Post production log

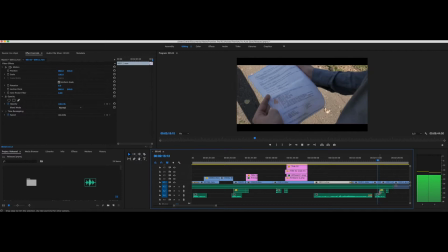Finally, I put sound effects of paper being screwed up and thrown in the bin. All this was done to make the scene seem a bit more real. To go from the scene before into this scene, I created a custom transition of the tree.
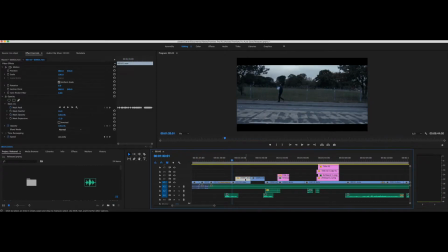For instance, when I filmed the opening shot of the scene, I made the camera go past a tree. Therefore, in post, it can be used as a transition. I had to create a mask on the clip with the tree in.
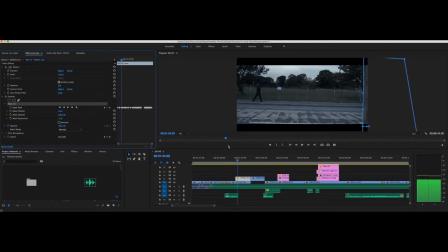The mask allows us to see the shot underneath. Then frame by frame, adjust the mask so it follows the tree until it completely fills up the shot. Once that was done, I cut the clip on that frame because there was no longer need for that mask. Finally, I placed the first half of the clip over the last shot so we get this transition.
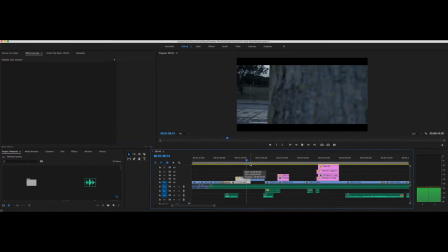On the text message effect, I went into Adobe Illustrator to create my own text message bubble,
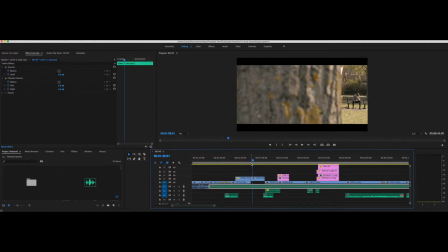then exported it as a transparent background and imported it into Premiere Pro.
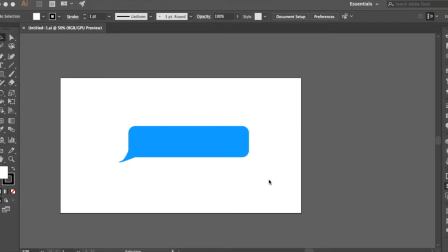Then I added a keyframe on the side so it started at 0 and a few frames later it went to 110 and down to 100. This gave the effect that he was sending a text message. For this bit I did the same with the size but keyframes the position so it moves up when he gets a reply. This makes it feel as if the audience feel involved in the conversation.
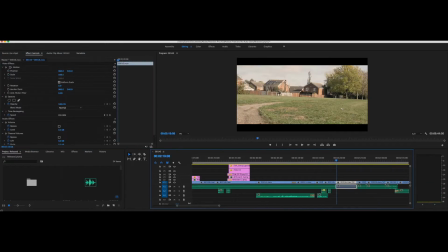Here I use the same colour correction and settings as above because the scene takes place right after the last scene, so it just feels more natural.
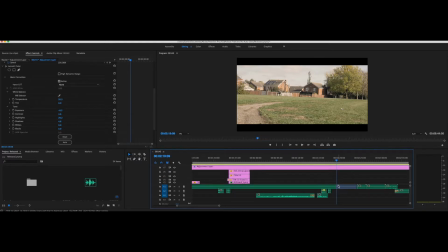If I use a different one, it might not have fitted as well, and I don't think it would have seemed as natural. So I use the same settings. first of all, I cut the beginning clip just before Elliot walks too far in frame. Then
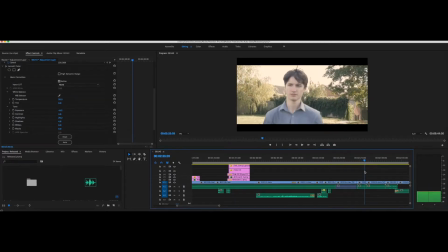This is so I can fit in the next two shots without it seeming that he has gone he's gone backwards or he's too far ahead. Because if I waited too long, Elliot might have been by the tree by the time we see Kieran get up, and he just wouldn't.
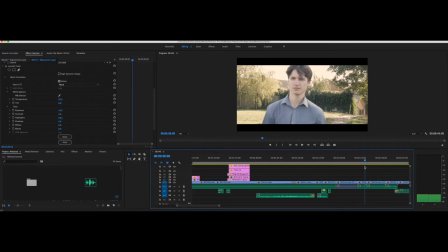The length, it wouldn't have matched up if I waited too long to cut the shot.
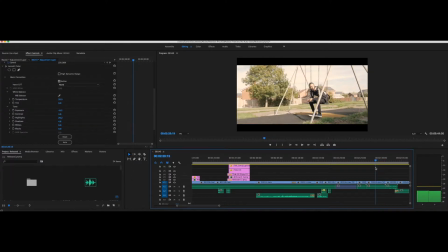So then here I maintain continuity by starting the clip where he puts something in his pocket.
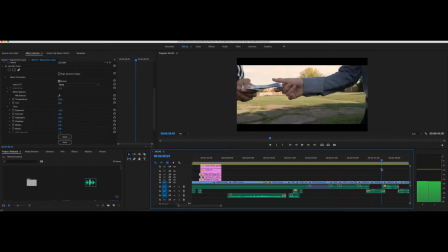This is so it fits well with the clip before and makes the cutscene smooth. Otherwise, it would look as if we have almost jumped forward in time. Here my audio caught a lot of wind, so I put it all into Adobe Audition and deleted the lowest frequency of sound,
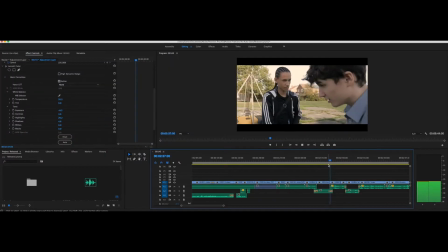which is most of the wind, therefore eliminating that wind from the audio. I also used some of the dialogue from one clip over to another, so the conversation keeps flowing.
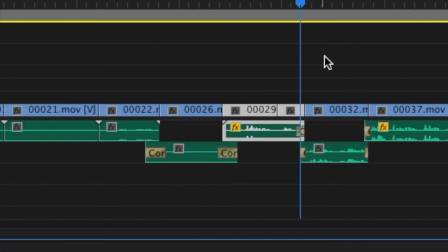Here I had to match up the dialogue with the way they spoke, so because at first we could see his lips moving and the dialogue didn't match up, so then I had to just adjust it so it all matched up. Then I adjusted the dB on a few clips so it makes it a bit louder and easier to understand.
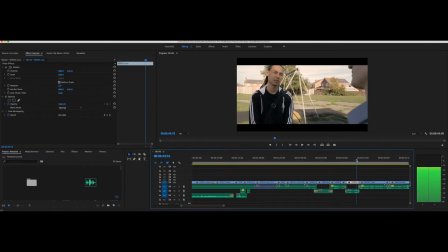Here I created narrative by using the two shots so the audience can establish the relationship between the characters. Also I used a few close-ups so it shows what they are doing is discreet.
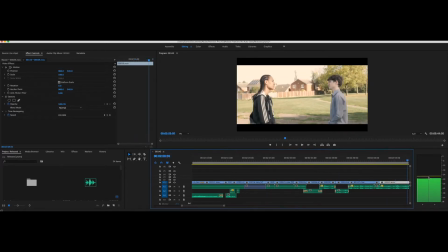Then I used a voiceover so it makes the audience completely aware of what
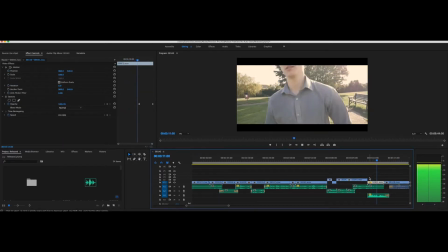is happening or what he has got himself into and why he's doing it.
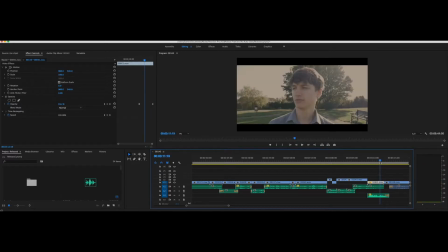At the end of the scene, I added a fade to black transition so it fits well into the next scene because the next scene starts off black, so it all feels smooth.
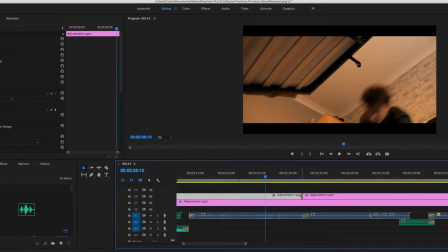Here I also used the same colour correction settings as most of it was filmed at the same time as the scene before,
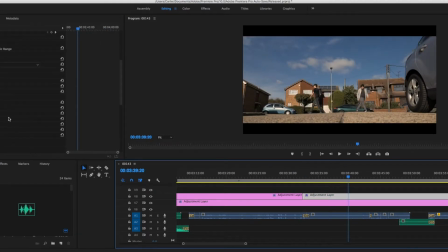so I wanted there to be a consistent look throughout the film. Here I maintained continuity by cutting the first clip when they both raised their hands
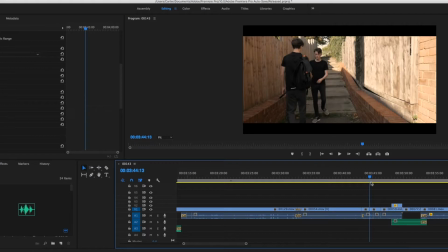and then started the next clip when their hands are also up roughly in the same position.
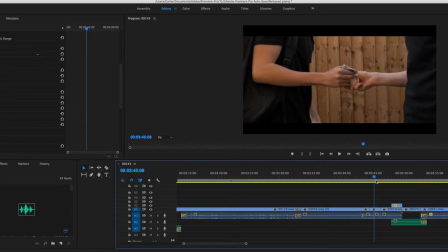However, not much to maintain in this scene as there's a lot of quick clips of Noah in different locations.
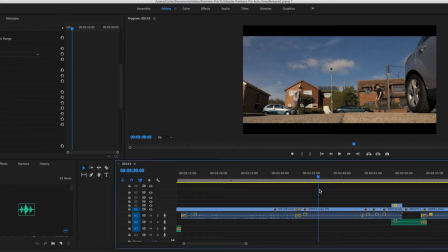Here I created narrative by having a slow pace shots at the start, but it feels that he's not as professional and he's sort of getting into this, say, lifestyle.